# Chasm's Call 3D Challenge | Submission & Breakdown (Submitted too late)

just gonna continue working on my submission for the Chasm's Call challenge from Clint.
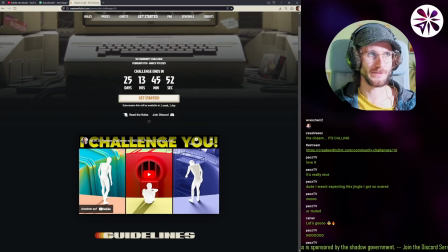It's this here. So I personally came up with something yesterday that I like.
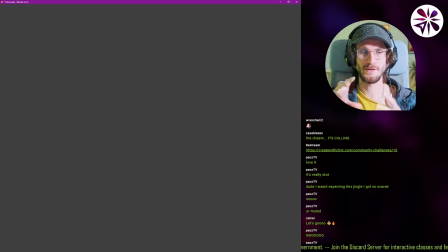It's kind of the idea of a spaceship escaping the gravitational pull of a black hole. Kind of like, yeah, there's like engines like firing, like astronauts standing on the spaceship,
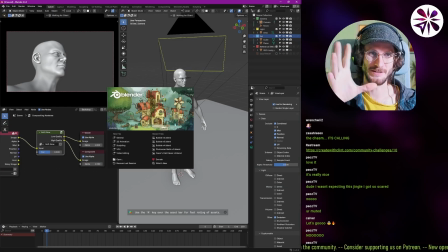but then like a hand, like a giant hand comes out of the black hole, tries to grab the spaceship, and then one of the person like shoots a kind of like energy blast at that hand. That is the idea that I'm trying to do, and I did a very rough block out yesterday.
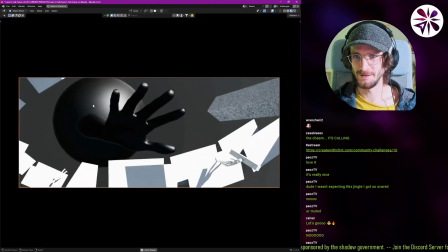So yeah, this is the current block out.
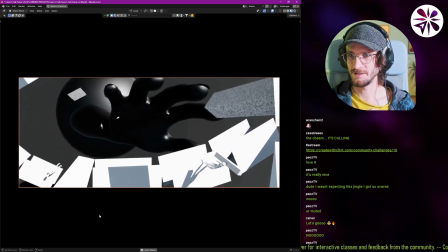Yeah, that's a rough idea. And the thing that I wanted to do next now was to think about the art style, gather some references on how I want this to look like.
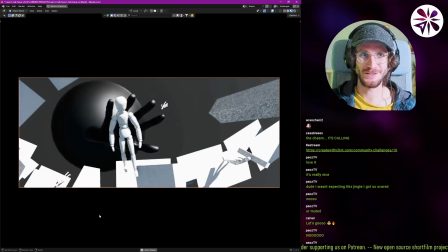Yeah, when I have the art style down, to start building the assets, because the challenge this time is that I want to create all assets from scratch.
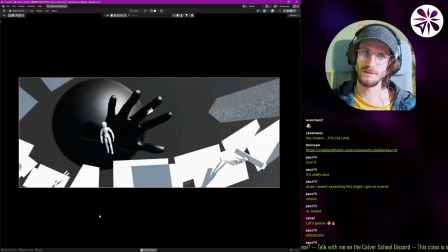I'm going for like a more abstract style. I don't really want to go into like a cartoon shade style,
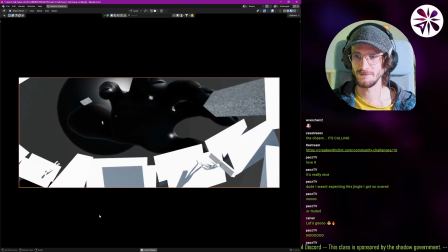but maybe I'll lend some ideas from like a cartoon style, like similar to, I guess, Into the Spider-Verse.
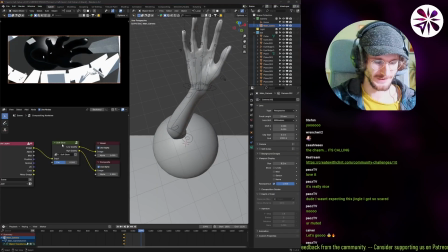So yeah, first of all, I'm gonna gather some references. And I think I'm gonna use AI.
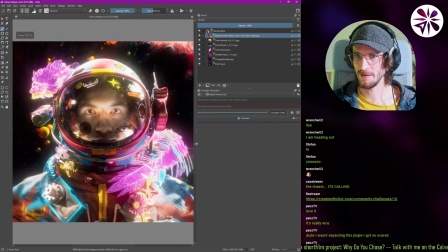I used this project to like, yeah, just generate images that are inspired by images that I've done in the past, right? With the style that I like. So what I did, I would use a bunch of control layers like this and basically use reference, right? Just like use this image as a reference. And then I did that for all of these. And now it's using all of my images as a reference.
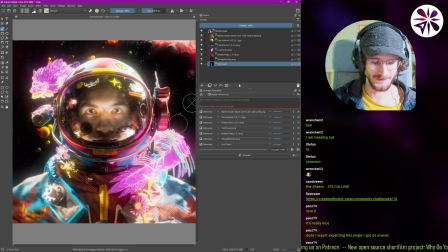And if I type in my own thing now, it should start give me something. Okay, so spaceship escaping black hole.
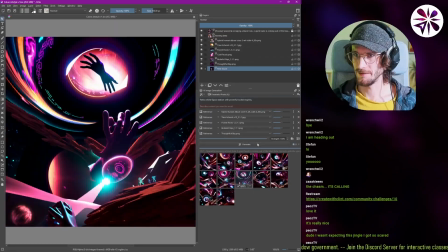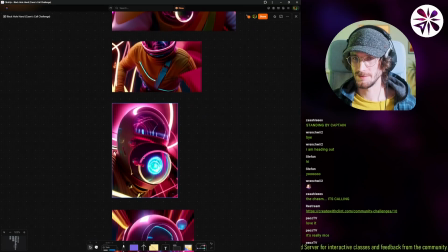This one is pretty cool. This one is... I like this one. This one is very weird. I'm gonna try creating this one.
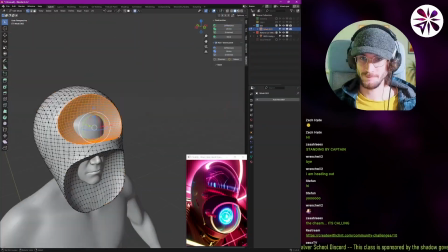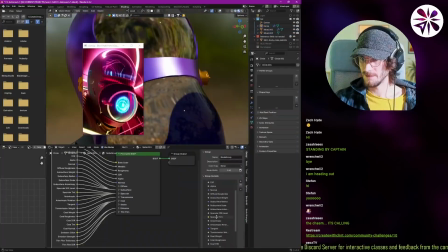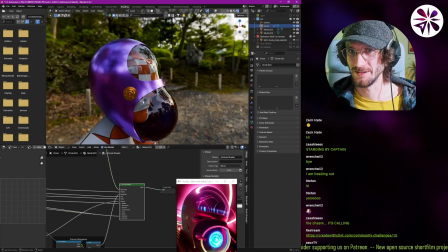Okay, cool. I like what we got. It's a good progress, I think. Nice start with the model and with the shade up with the art style.
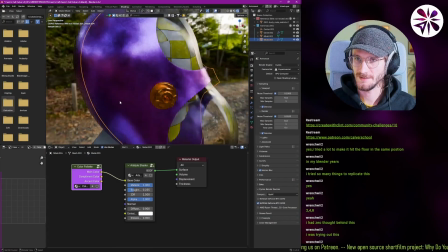Okay, actually, let's try that. Let's add a little bit more detail to the helmet here.
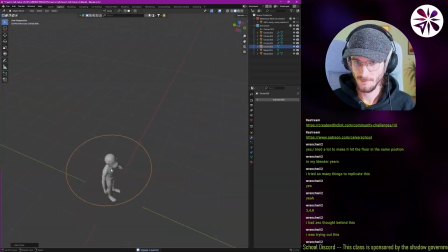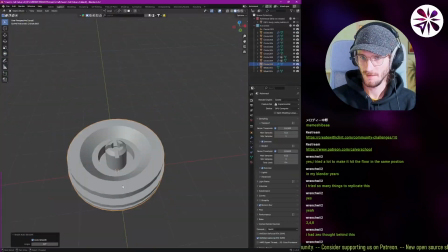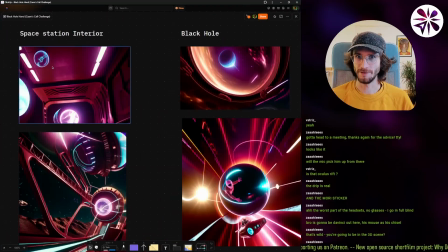So what I want to do now, what I want to try is to build this space station interior stuff here.
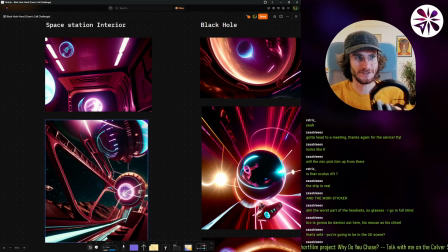Kind of like these panels and things. So let's try that. There's a lot of good ideas in this one here.
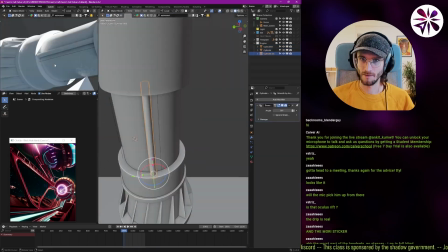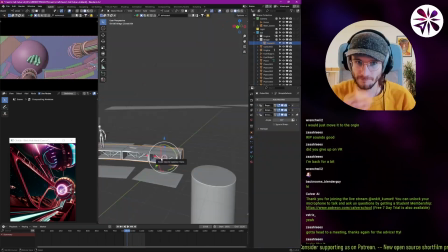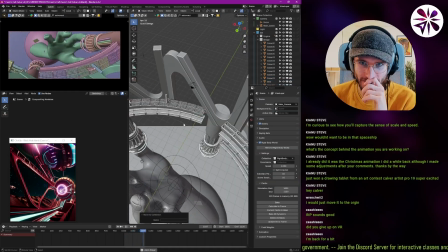Yeah, that's kind of cool. I'm curious to see how you capture the sense of scale and speed. Yeah, because we're kind of like limited to the camera animation we got, right?
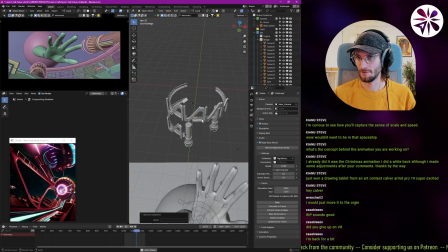So like when I move the camera like in a big way, like this, like it really feels huge. But yeah, the camera we got for the challenge, it doesn't sell the scale that well. I think I'll add a lot of stuff flying into the black hole, and that will help to like people being able to see like things getting smaller and smaller without ever disappearing in the black hole.
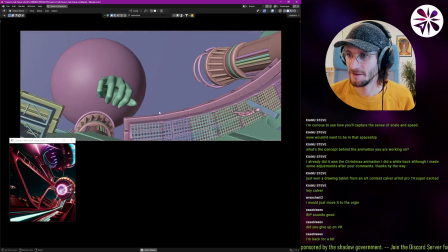I think that's gonna help. I think that's it for today. General good progress. I'm actually really excited to do the VR sculpting tomorrow of the character and the arm here.
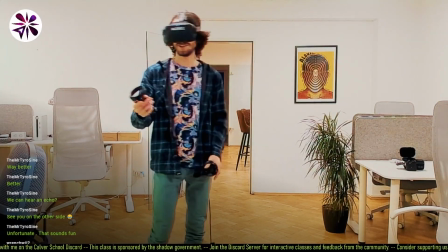Right, nice. So yeah, we got it working now. I'm in virtual reality. You guys can see me, can hear me. Let's import our 3D model.
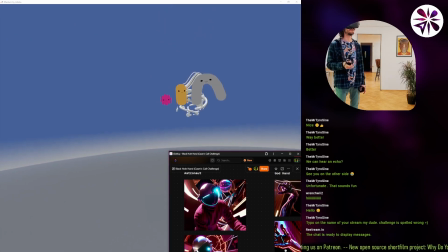Ah, there he is. Okay, cool. It's importing. Whoa, there we go.
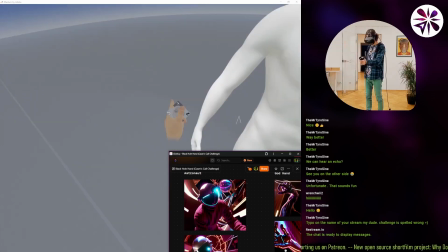Okay, sick. We got him. Okay, yeah, I think we can start now.
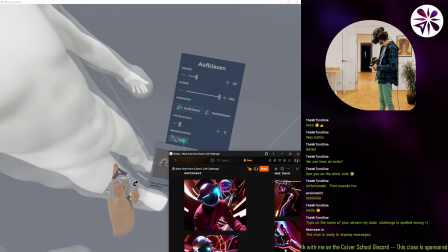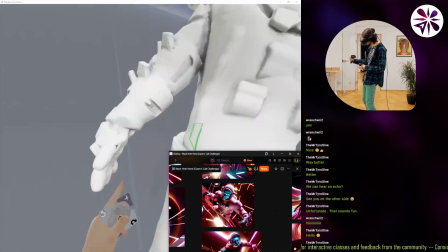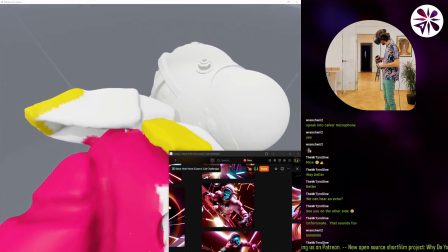This is so much more fun than doing it on the PC, honestly.
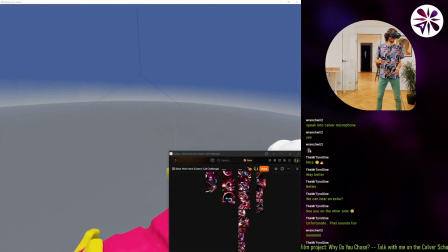Doing it in VR is so much more fun, so much more immersive, which is the whole point of virtual reality, I guess.